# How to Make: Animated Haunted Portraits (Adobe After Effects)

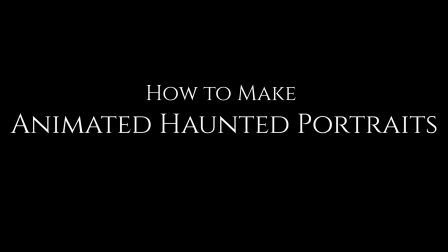(0:04)
Hey guys, Alan here with Hauntworx Digital Effects.
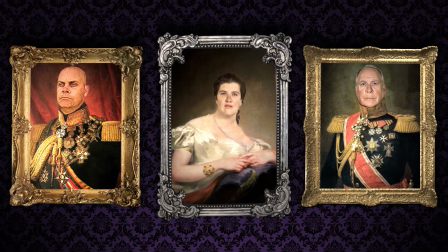(0:07)
Today I'm going to be showing you guys how to create these super cool animated haunted portraits inside of Adobe After Effects. Now I primarily make these for haunted houses, holiday displays, projections, that kind of thing.
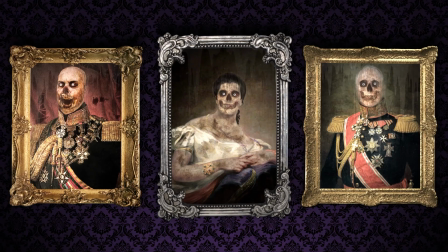(0:21)
But I wanted to go over the process that I go through and show you guys how I do it, kind of in brief, just in case you guys are trying to make anything similar for yourself. It's a very cool effect and it can be used in a lot of different ways. It doesn't have to be these creepy rotted characters. It can be something entirely different. I will not be going into a lot of detail here.
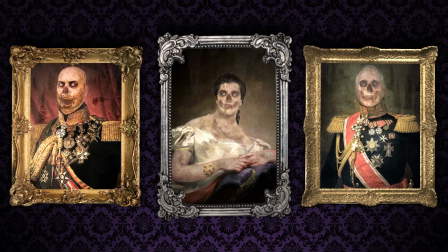(0:40)
This is more just kind of an overview of my process. So if you are completely new to After Effects, then this tutorial probably will not be for you. This is more for people who are more experienced in After Effects who at least know how basic masking, keyframing, and things like that work. So without further ado, let's go ahead and get started.
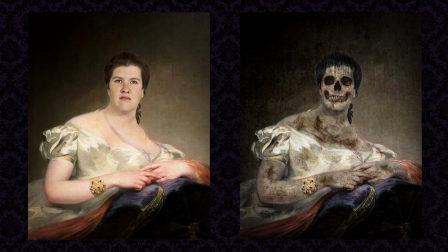(1:01)
All right, so the painting we are going to be taking a look at how it was done today is Lady Jane Baird. Now, in essence, this effect is just fading between two images with a few extra little bits of flair on there. In essence, these are the two files you're going to need, a regular and a rotted version. So let's take a look at how we can make the regular version.
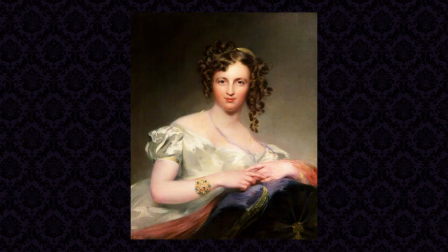(1:21)
So I started out by finding the original image that we are going to be converting into our own. Now, this was just a free image, a public domain painting that I found online. You know, it's free to use, no copyright or anything, and it's a great jumping off point for us to get started creating this haunted painting.
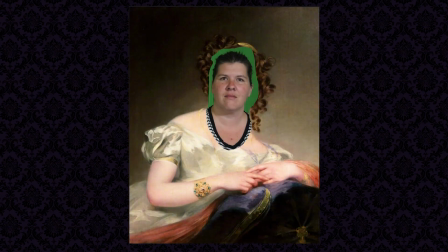(1:40)
So I started by photographing my subject, of course, in a similar of a pose as we could get, and paying attention to the lighting. Now, in some of these other portraits I've done, the lighting is a lot more drastic. For this one, it was pretty flat, so I just kept it pretty generalized,
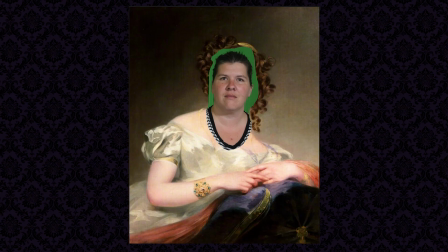(1:54)
but I did a rough sizing to get to match with the original head and basic rough cropping around the edges. Next up inside of Photoshop I used the Content Aware Fill tool to just remove the head. Obviously this removed it pretty rough, but it doesn't need to be perfect because the other head will be on top of it.
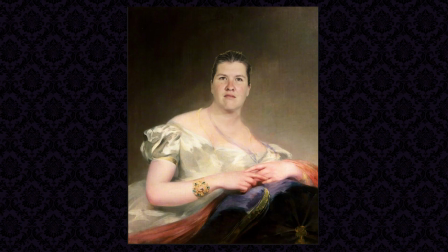(2:15)
Then I went in and tuned the crop a little bit more so that it was a lot cleaner. I also spent some time blending the neck and doing a basic color matching. So as you can see that's already starting to look quite a lot better here, making sure to have a lot of focus on blending the two images where the neck meets.
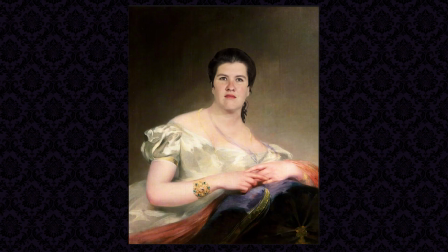(2:34)
Then I went through and I replaced the hair and added a little bit of digital eyeshadow and lipstick. For the hair I just again found another image on Google, a transparent one of some hair, put that on there, resized it, recolored it, and blended it with the original.
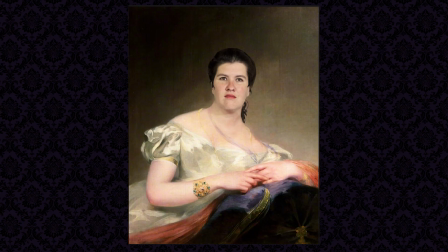(2:50)
I think it just looks a lot better, and it helps it look a little more fancy. It's a little more fitting to the time period. Then I did a final layer of color correction. The biggest improvement here you can see is on the hair. It's matching the darker tones of the rest of the image a lot better, and I also used Photoshop's incredible oil paint filter,
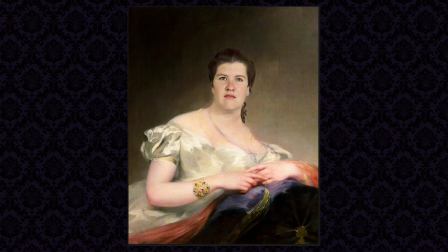(3:10)
and this does a lot to blend the two images together and make it look like it's in place. So several layers of oil paint filter and some de-sharpening to get it to look how it does now.
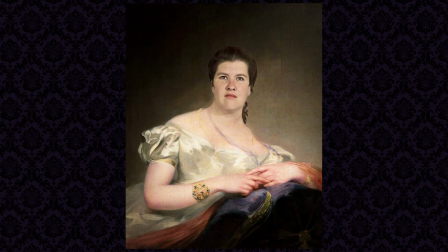(3:21)
And the very last thing to do on this was to use a camera raw filter to finalize all of the color. Just throw a light grade onto it, you know, darkening the shadows just a little bit, increasing the contrast, adding a slight vignette to focus in on the subject.
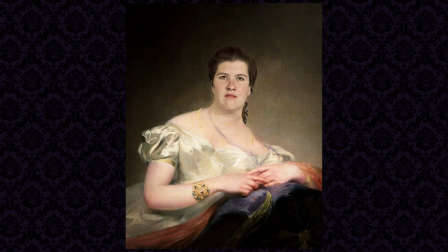(3:36)
So that's it for the regular version. Let's go ahead and take a look at how we can create the rotted version.
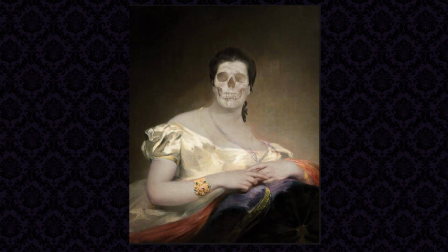(3:43)
So to create the rotted version I first started out by desaturating the skin tones and then overlaying this skull image on top and then I used mesh warp to change the positioning of the eye, nose, and mouth cavity areas so that they'd line up with the original.
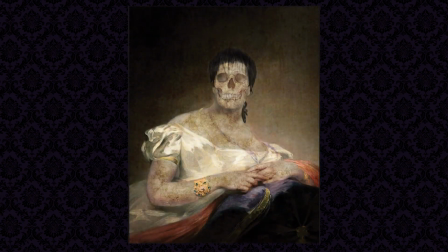(4:03)
Then I used this moldy zombie skin texture image that I found and just set the blending mode to overlay and then just started erasing parts of the image with a softer brush rescaling positioning rotating all around the
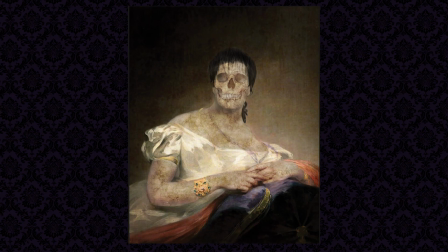(4:18)
skin area to make it look more rotted and gross and then I also went in and manually painted some hair strokes there to make the hair look a lot more loose and unkempt then I went through with another layer of rotten texture this added some bigger gapes in the skin it just made it look
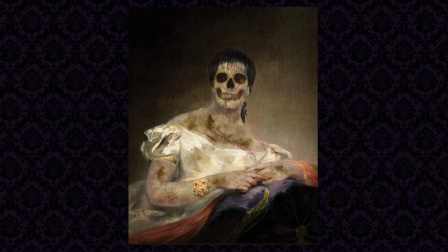(4:37)
older and more torn and then i also added a very subtle collarbone as you can see there as well as darkening around the eye and nose cavities and the mouth the final step
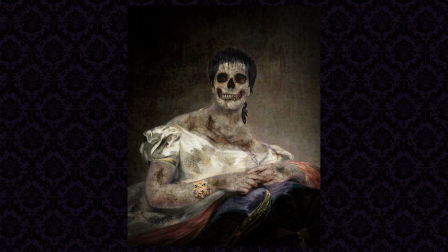(4:49)
was to throw another camera raw filter on there and as you can see that did a lot to really finalize the look of the image. It went through and I desaturated the image, boosted the contrast,
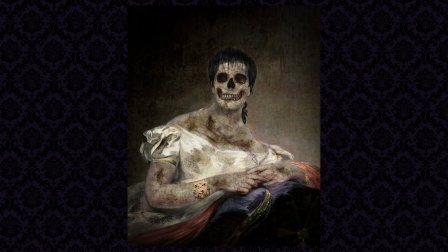(5:02)
as well as darkened the blacks and the shadows, adding another vignette, and increasing the clarity just a bit to bring out the grittiness in the image. So now let's go ahead and move on to the animation part.
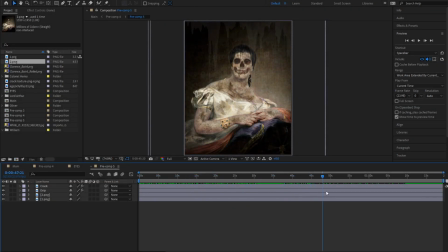(5:14)
So to start out, I basically just faded between the two images, like I said earlier, just using some keyframes to fade between the two. And then the biggest thing that's noticeable here is these cracks and drip effects. Now these were done just again finding a transparent image on google and then using the rough and edges
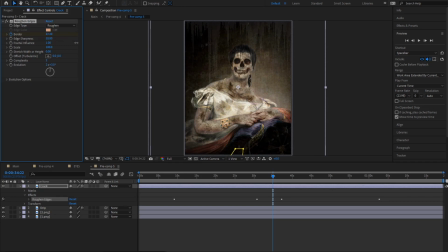(5:33)
effect and you can see as I kind of move that around here what it's doing it's making the cracks appear and disappear. So I keyframe that over time to make those cracks appear. Same thing with the drip just make it so that it will appear over time and look like it is dripping down onto the photo. And I go in and show little bit more detail here that again it is just simply fading between these two images you know everything else here is just artistic
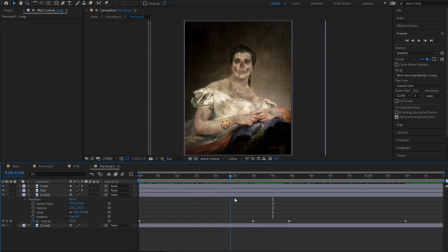(5:59)
flair and you can have your own preference there but essentially all the effect is is just fading and then we move on to the
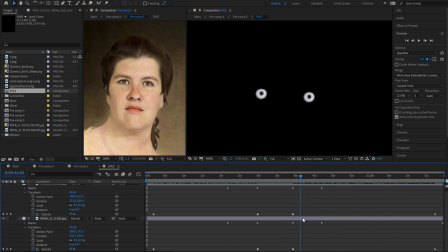(6:06)
eyes now all of the portraits have these white eyes that move around a little bit and to do that i just found these once again on
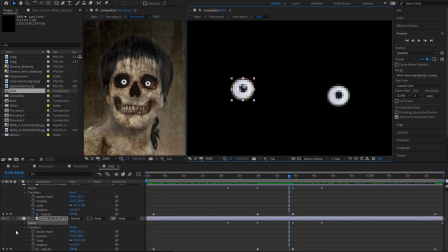(6:14)
google these white eyes i had to animate a mask to make them kind of open and close a little bit because if I just had them simply fade in in a fully wide position it would look really weird on top of the original painting because Lady Jane Baird there her eyes aren't
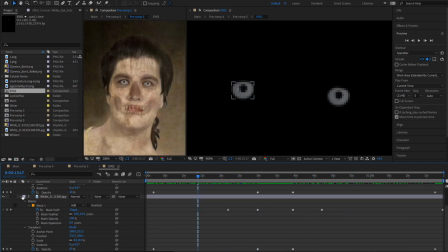(6:31)
wide open all the way so it looked really weird and it was like crossing over into the eyelid it just didn't look right it also gives it this
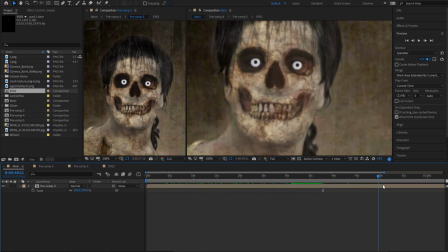(6:38)
really cool extra layer of dynamic life to it they widen up and then close back down when we fade back to the original the
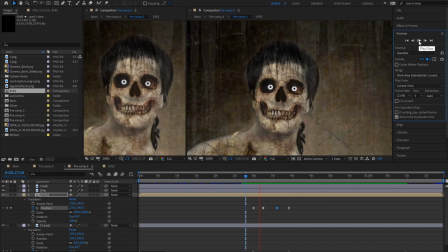(6:47)
last step for this was to animate the eye position as you can see there it's a very subtle effect it is less subtle on some of the other ones but for this one it is very subtle and all I did for that was pre comp the two eyes and then just animate the position to nudge slightly left or
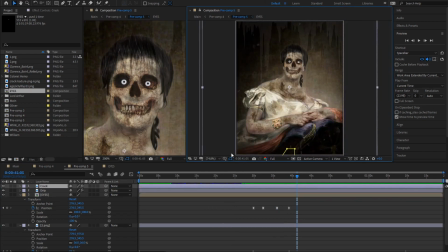(7:03)
right making sure to ease those keyframes so you got a nice smooth transition between them and that's pretty much it for this painting like I said it's very simple you just have to know how to use the basic tools inside of After Effects.
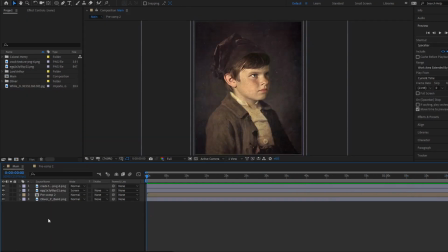(7:18)
And for anyone interested, this is the portrait of Oliver P. Baird. I did a little bit more complex animation on this one, where you can see he slumps over right there as he transitions into his rotted state.
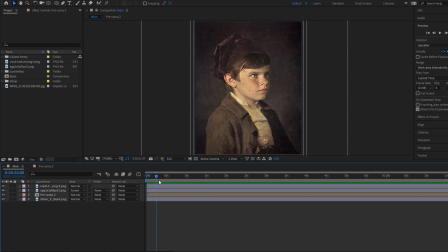(7:30)
And so to do that, it was, again, pretty simple, yet it was a little bit more complex because I was using the puppet warp tool,
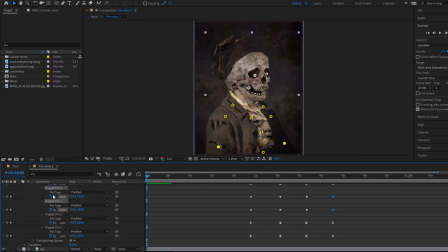(7:38)
or a puppet pin tool rather to change his positioning.
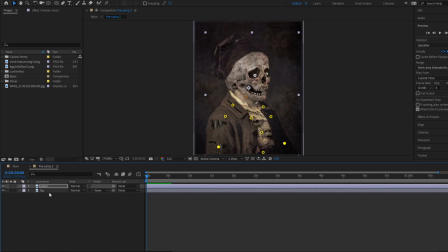(7:43)
As you can see here I just went through and animated the keyframes for all these pinpoints so he kind of shrugs down. Of course I had to separate out the foreground and background again just using photoshop to do that and that allowed me to animate him and give them this little extra bit of life.
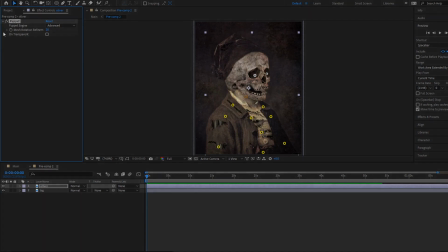(7:58)
It adds a lot of dynamic to it and it's not that much more complicated. All right I think that pretty much wraps it up.